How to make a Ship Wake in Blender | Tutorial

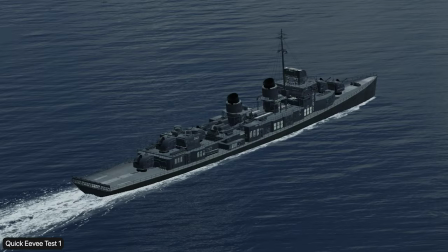The problem with combining two sequences is that the speed of the water needs to match,
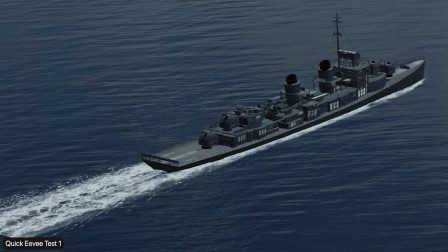So changing the playback speed in DaVinci Resolve and re-exporting it was my way to go.
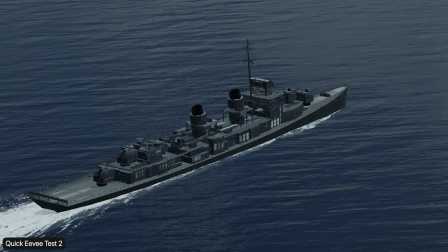Rendering out a quick Eevee animation can give you an idea if the wake works or not.
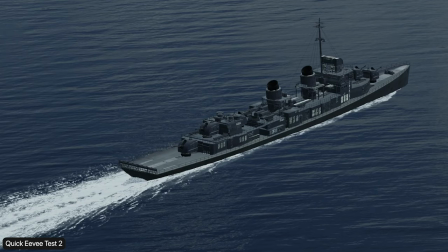It is also important to adjust the speed of the ship itself to match up with the wake. Otherwise it can look very fake. With all that done, here is what your result might look like.
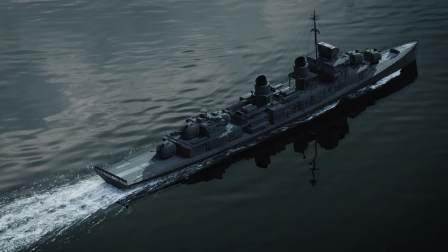Even though it looks quite nice, you can clearly see the downside of this method.
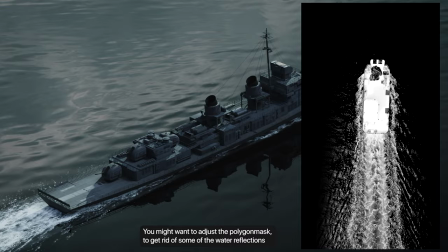Since it's basically just an animated texture, there is no interaction between wake and ocean.
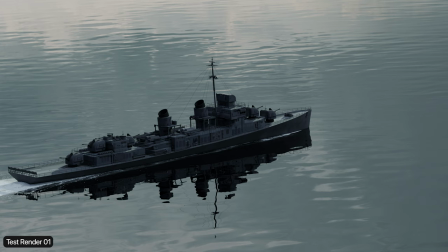Also dependent on the camera angle, the wake can look very flat.
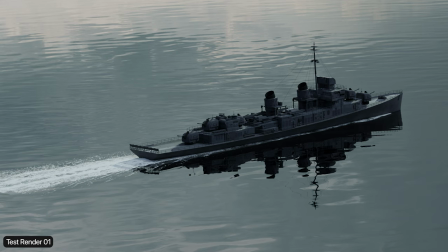Another downside is, that the quality is highly dependent on the quality of the footage you find.
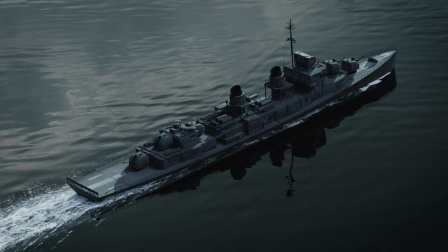And let me say this, there is not a lot to choose from online, especially not for free.
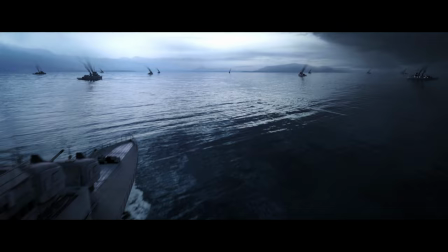So in my World War 2 animation, I hit a lot of these limitations by just adding movement to the camera and enabling motion blur.
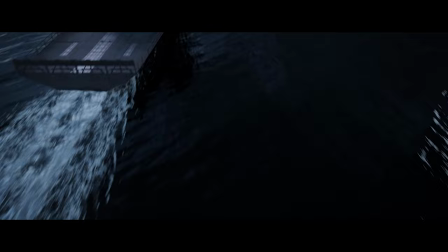It might be frustrating to have to do that, but it's still better than simulating for days just for it to look even worse.